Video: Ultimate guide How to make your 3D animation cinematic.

Hi everyone, my name is Philip and today I would like to show you how to correctly animate a camera in three-dimensional environment. Keep in mind it's not only for Maya, it's general in 3D software. Okay, you can use it in Blender, Cinema 4D, 3ds Max and so on.
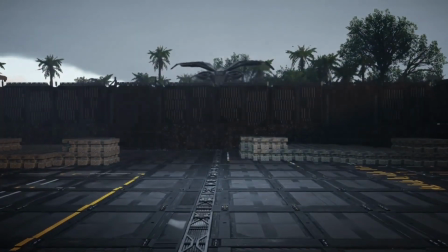Alright, so first we need to cover a correct approach to the camera animation, which is imitating a real world.
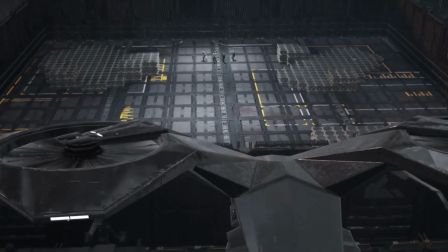This is a 3D. People mostly starting with a crazy movement because they can do everything.
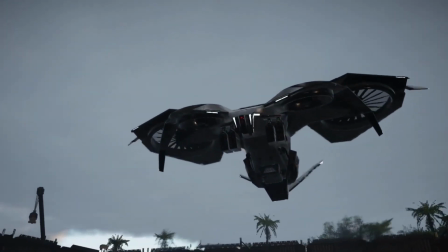Okay, and this is a misconception.
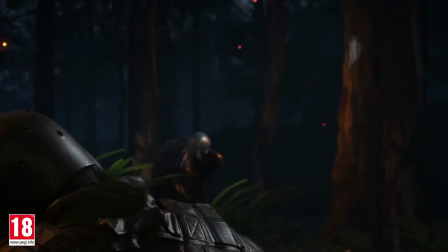We want to have those limitations to speak the same language that professional filmmakers do in Hollywood productions.
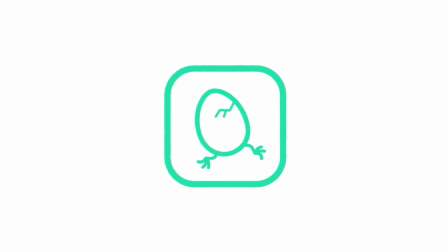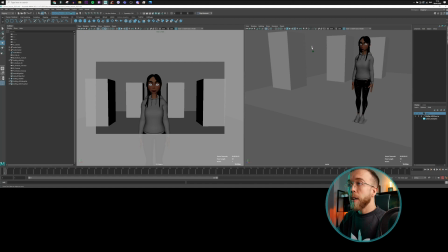So here we have our 3D rig available for our students. So first thing that you need to know about correct composition is set up a resolution gate. Okay, here viewport section you have a
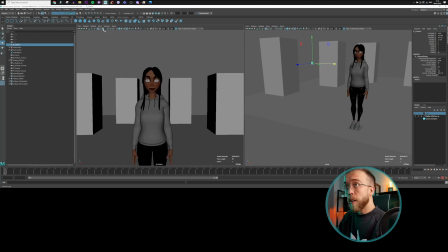setting that enables you to view the correct composition later on you will have in your render.
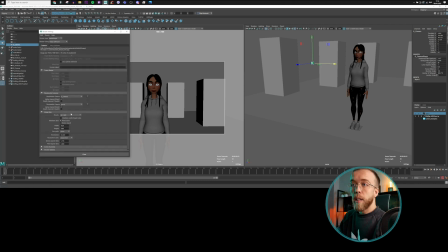Okay, so here you need to select this button, and in the rendering settings you need to make sure it's full HD or 4K,
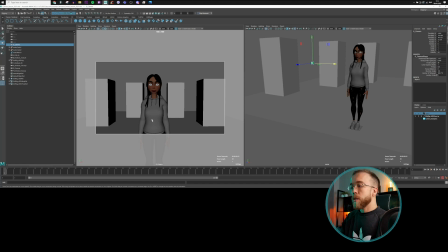whatever resolution you want to have. Alright, so then let's talk about the type of the shots, because as a filmmaker you have several options to show your character.
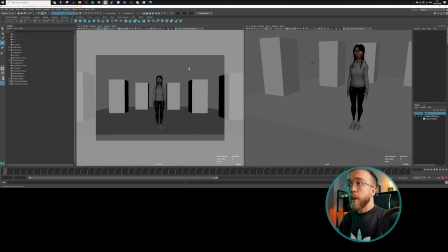So here, this is the full shot. Okay, when we are showing entire character from head to toes. This is the medium shot. Okay, a little bit closer.
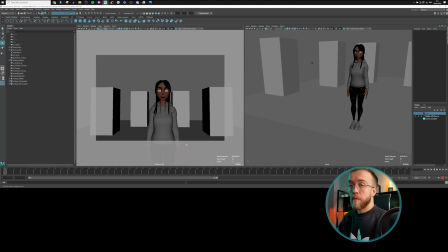Here, this is the medium shot, even closer. Okay, from above the waistline. And this is a medium close-up, so something below the shoulder line.
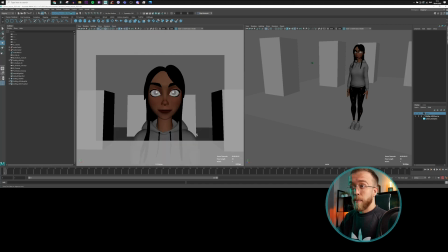And here is a close-up, actually even closer to the shoulders. Extreme close-up, we are really close to the character. Right, so each shot can have different purpose.
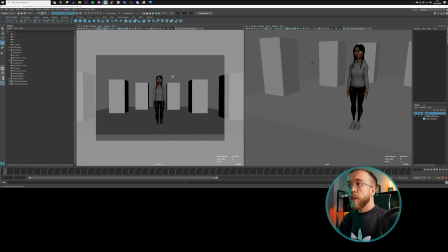Imagine like full shots, you want to focus not only on the character's face, but actually on the entire body. Okay, so for example, if character wants to portray certain body language, certain emotion through entire body, then you would like to show it probably from this angle. Also, if you want to showcase the environment, then this is highly recommended.
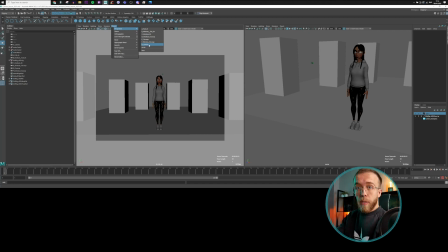Okay, and basically, if the closer you get to the character, the more emotion you want to sell. Okay, because our viewer will be closer and more connected with the character. Okay, so right now, for example, you don't really see the thought process of the character,
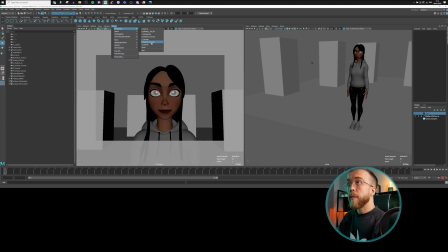but whenever we are close or even way closer, like this, then you see any wrinkle, any small movement in the facial.
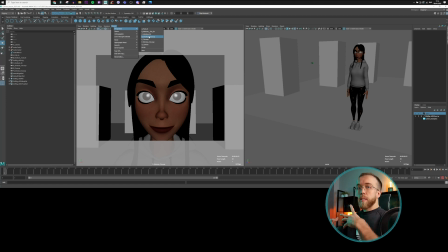All right, so if, for example, if you want to portray some deep thought process, then probably you want to be really close.
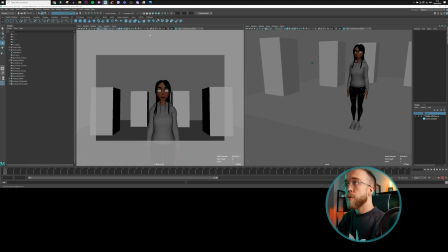But most of the cases, probably if there is some just random conversation, then probably something like this will be enough. Alright, so we've covered already the type of the shots, and make sure to also use a different focal length,
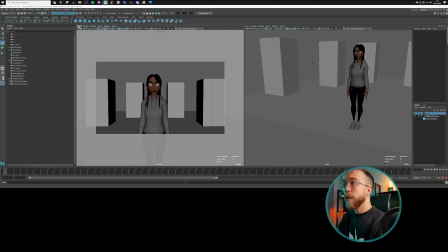because mostly people are just using the 35mm length. This is the just basic setup in Maya here, and you change it here. Okay, so focal length 35. Larger number you get here, for example 50.
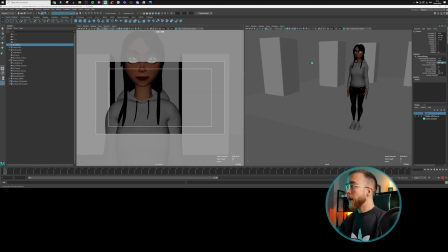You also getting closer to the character, right? So 100 for example, or 30.